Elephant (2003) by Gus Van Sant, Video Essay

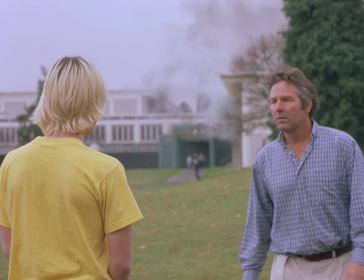249s
These daily, real-life struggles teenagers deal with are highlighted through these high school archetypes, demonstrating how these mundane,
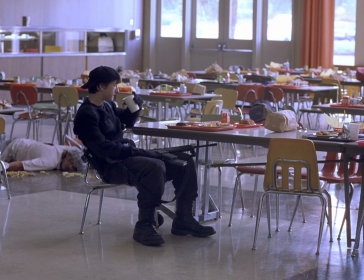257s
ordinary teenage lives are coexisting until they get destroyed by the same force, a matter of life or death.
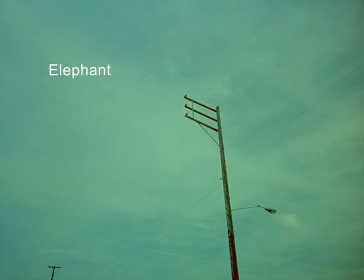266s
So which one of them is the main character of Elephant? Van Sant's answer is none of the above.
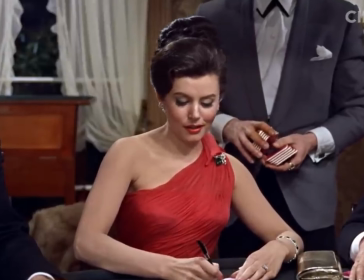272s
I mean, what even makes someone the right main character?
Bond.
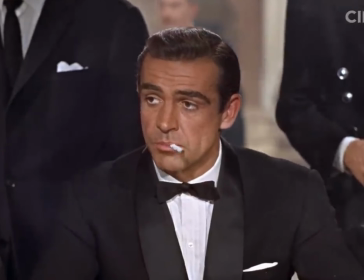278s James Bond.
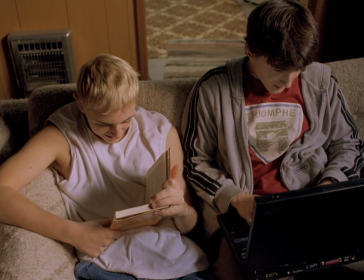279s
When you read a synopsis of a film about a school shooting, you would assume the plot revolves around the suspects, a victim, or breaking down the crime.
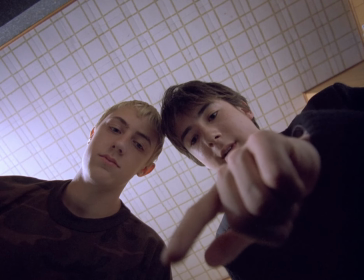288s
Van Sant chose not to follow those paths,
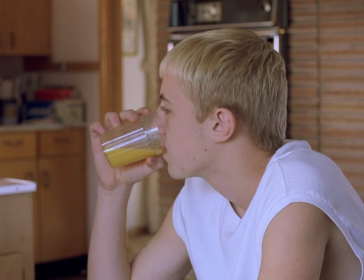291s
exemplifying realism in film by portraying Eric and Alex just as often and mundane as the other normal characters on their last day to live.
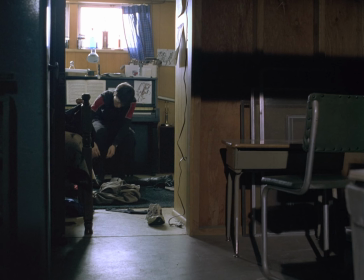301s
If we were positive about reasons why we thought this happened specifically, that we'd probably have put them in, but it was always so elusive exactly why,
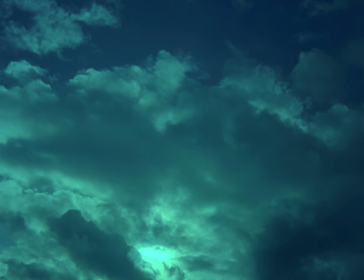316s
that it's almost like it could be the weather, and so we show like the clouds, and it could be, madness, so we show him holding his head. But to say specifically it's one thing or have a theory about exactly why,
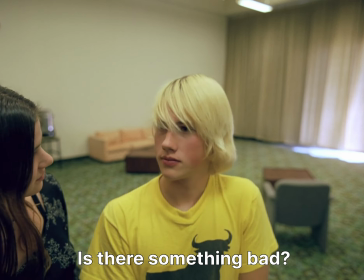335s
it's in our interest to identify the reason why so that we can feel safe, So to not have a reason
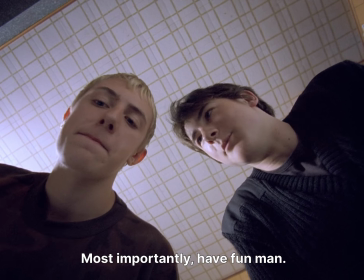345s
specifically, like laid out before you, is against some types of nature, It's against the detective, that's trying to like discover the reason why.
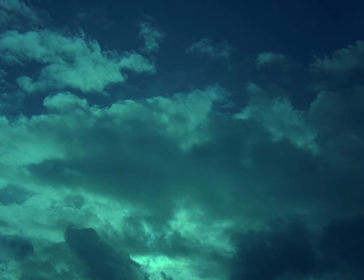357s
Elephant has no final outcome, no glorification of violence.
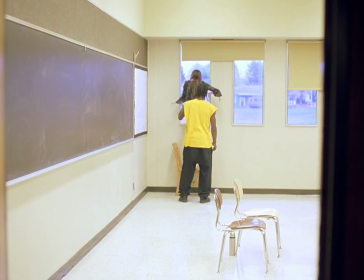363s Fuck.
No hero coming to dramatically save the day.
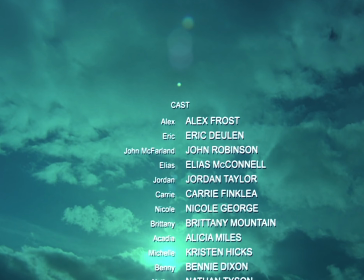369s
The film is produced on a minimal budget.
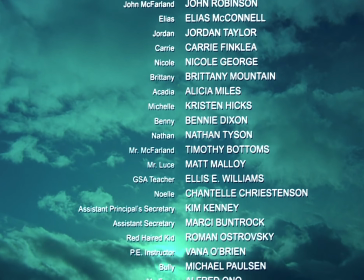371s
Its cast consists of local high school students, their real names, and aspects from their real lives, and in no way is it a fantasy or action film.
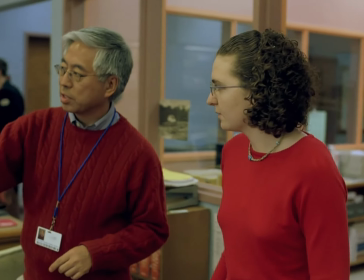381s
The abundance of realism displayed through the factors above and more are what
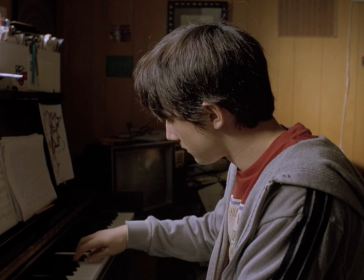386s
allows Van Sant's work to stand out uniquely amongst other films on this topic.
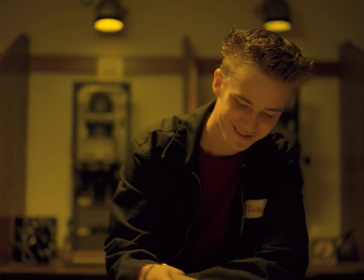391s
Depending on the viewer, some even claim that Elephant gives nothing more than a news coverage of a shooting.
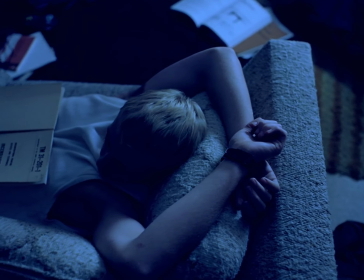397s
But after analyzation of this articulately crafted piece, I believe its style and play on perspective is executed beautifully.
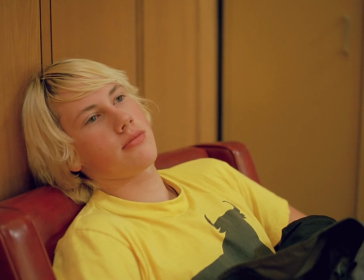406s
In this simple, powerful story with no scripted screenplay but with a complex timeline and a consistency of stillness,
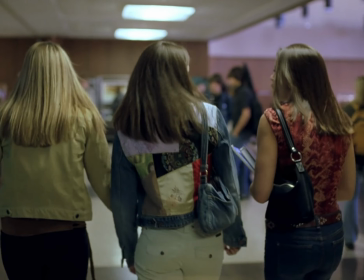414s
long shots, and differing perspectives, Van Sant created a film that reenacts a true story yet maintains its rawness.
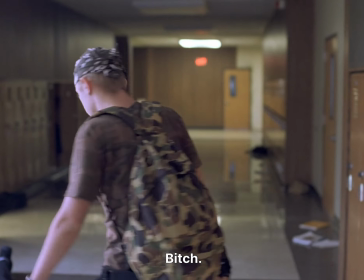424s Bitch.
20 years later,
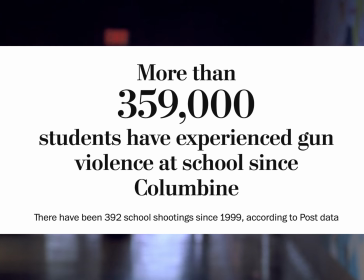428s
this film continues to make the world reflect on school gun violence's terrifyingly rapid increase and how heartbreakingly easily this could happen tomorrow.